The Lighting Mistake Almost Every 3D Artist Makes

Most artists think light hits a surface and stops there, but in reality light keeps traveling,
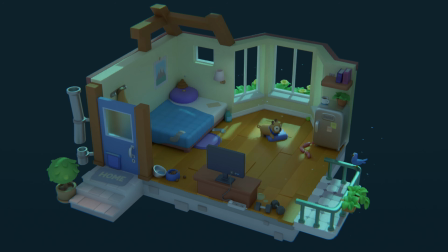0:11 and this is one of the biggest reasons why many 3D scenes feel unnatural.
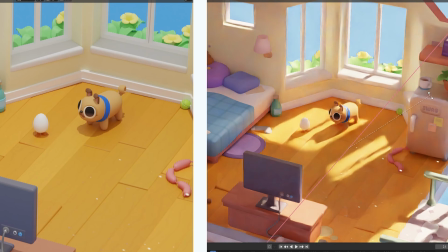0:16 Even if your main light source is correct, a scene can still feel flat if light doesn't interact with the space,
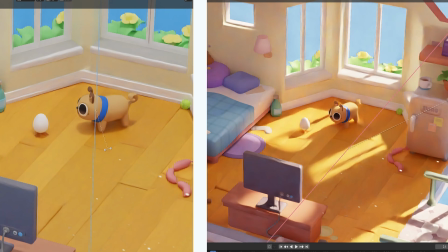0:24 because light almost never disappears after the first contact.
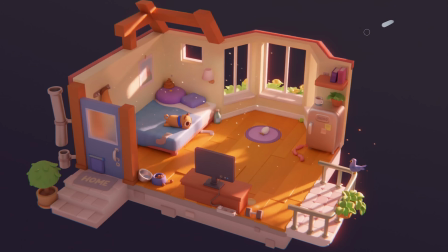0:28 And this is where believable lighting really begins, to understand why we need to look at what light actually does after hitting surface.
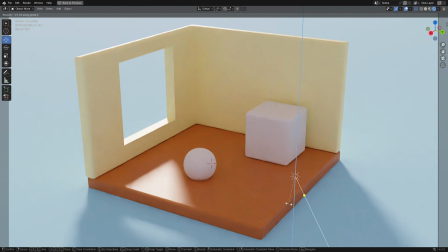0:39 If you want to create believable lighting, one thing is extremely important to understand.
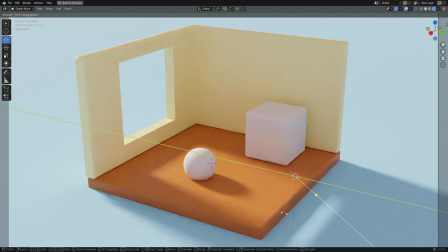0:45 Light almost never hits a surface and simply disappears. In nature, light is constantly bouncing.
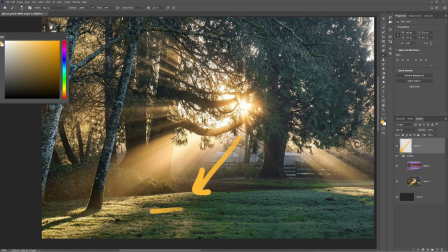0:52 It hits one surface, reflects, then reaches another surface, and continues doing this many times.
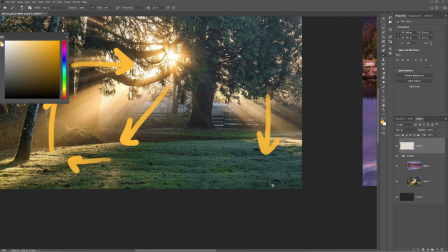0:59 This happens everywhere around us all the time. As artists, we often simplify light too much.
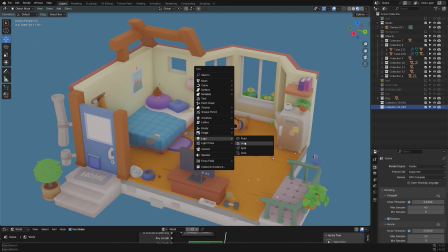1:07 We place one light source, illuminate the object, and expect the image to work.
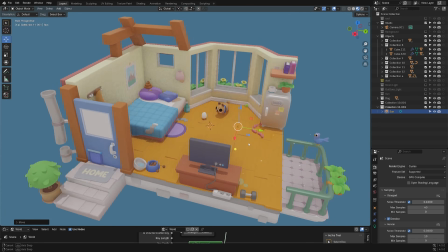1:12 But in reality, light always interacts with the environment. It collects color from surrounding surface,
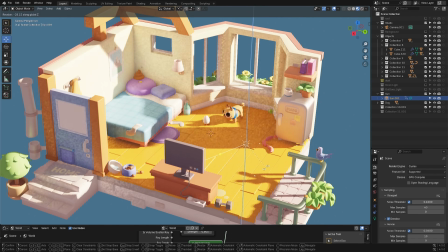1:20 changes temperature and softness, shadows, and creates subtle transitions.
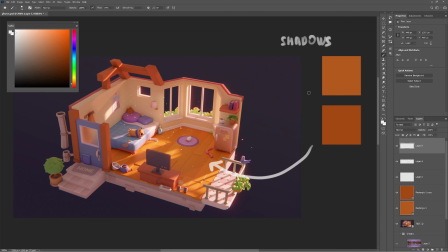1:26 That's why even in darker scenes, shadows are rarely completely black. A scene is almost never truly dark. Instead, shadows are full of reflected light and soft color information.
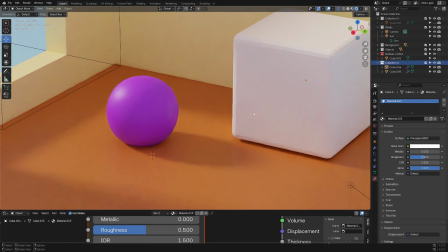1:39 The darkest areas usually appear only where objects are very close to each other, where light physically has less space to enter.
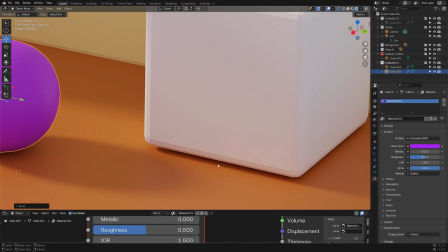1:48 This is what we often describe as ambient occlusion.
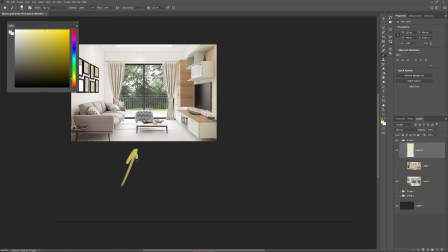1:54 Even in your own room right now, there is a huge amount of reflected light.
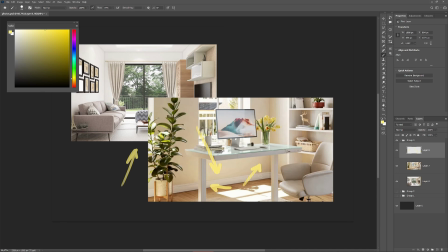1:59 Light bounces from the floor, walls, furniture, etc., and all of these surfaces affect what you finally see.
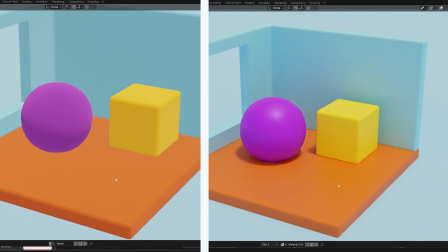2:08 If light doesn't bounce at all, the result immediately feels unnatural.
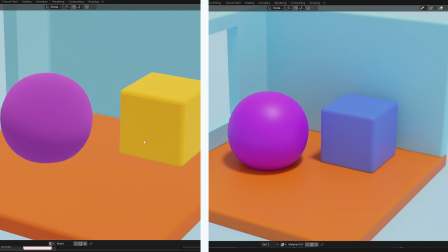2:13 It starts to look artificial, even if the main light source itself is correct.
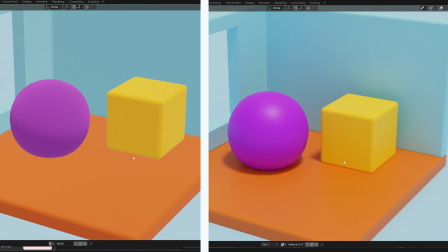2:18 And this becomes even more obvious when color enters the scene. A warm wall can push warm light into nearby shadows.
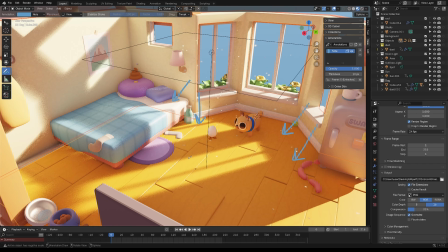2:26 A colored floor can affect the lower parts for any object. Every surface becomes part of lighting. The important part is that diffuse reflection always remains present.
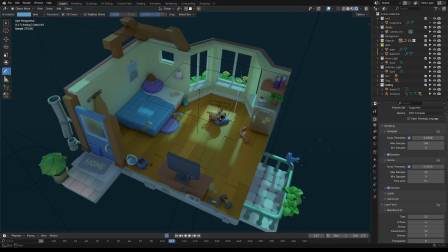2:38 This effect never disappears. Once you understand this, you start building much stronger color relationship in your work. You begin to control reflected light instead of ignoring it.
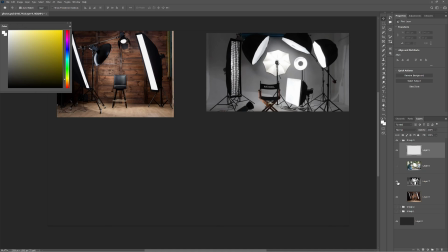2:52 In photography, the same principle is used constantly.
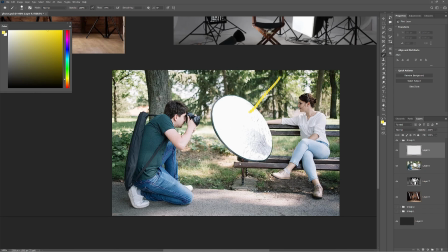2:57 Reflectors are placed near the subject to push bounced light exactly where it is needed. In other words, photographers often enhance what already exists naturally.
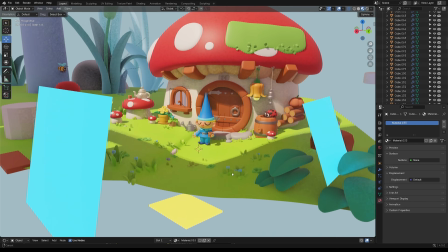3:10 And I use the same ideas in my own illustrations or concept art.
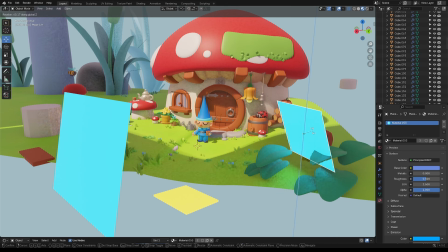3:15 In some scenes, I intentionally push reflected light much stronger than reality to show the color accent or make the composition better,
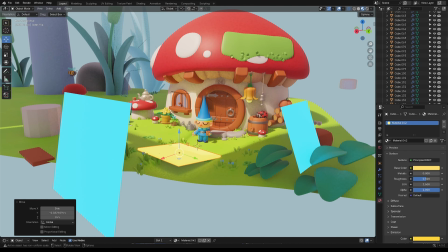3:26 because it helps separate forms, enrich shadows, and create a more interesting mood.
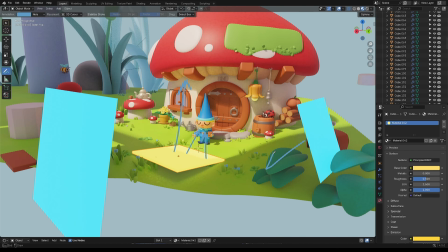3:32 Once you start noticing balancing light, you begin to see lighting completely different.
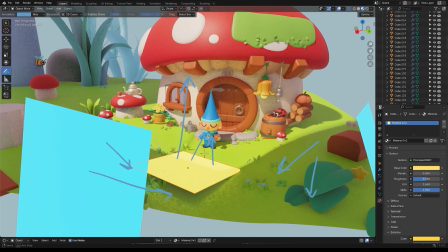3:37 And after that, building atmosphere becomes much easier.
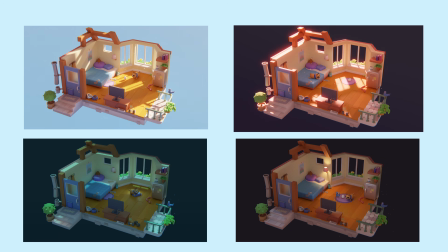3:42 In the next video, I will break down exactly how I build these lighting setups in Blender,
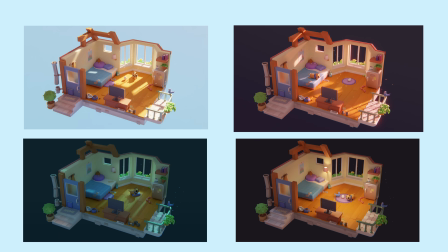3:47 and it will be awesome because we have 4 different lighting setups, different rooms, but it really easy change it, and see you guys. Thanks.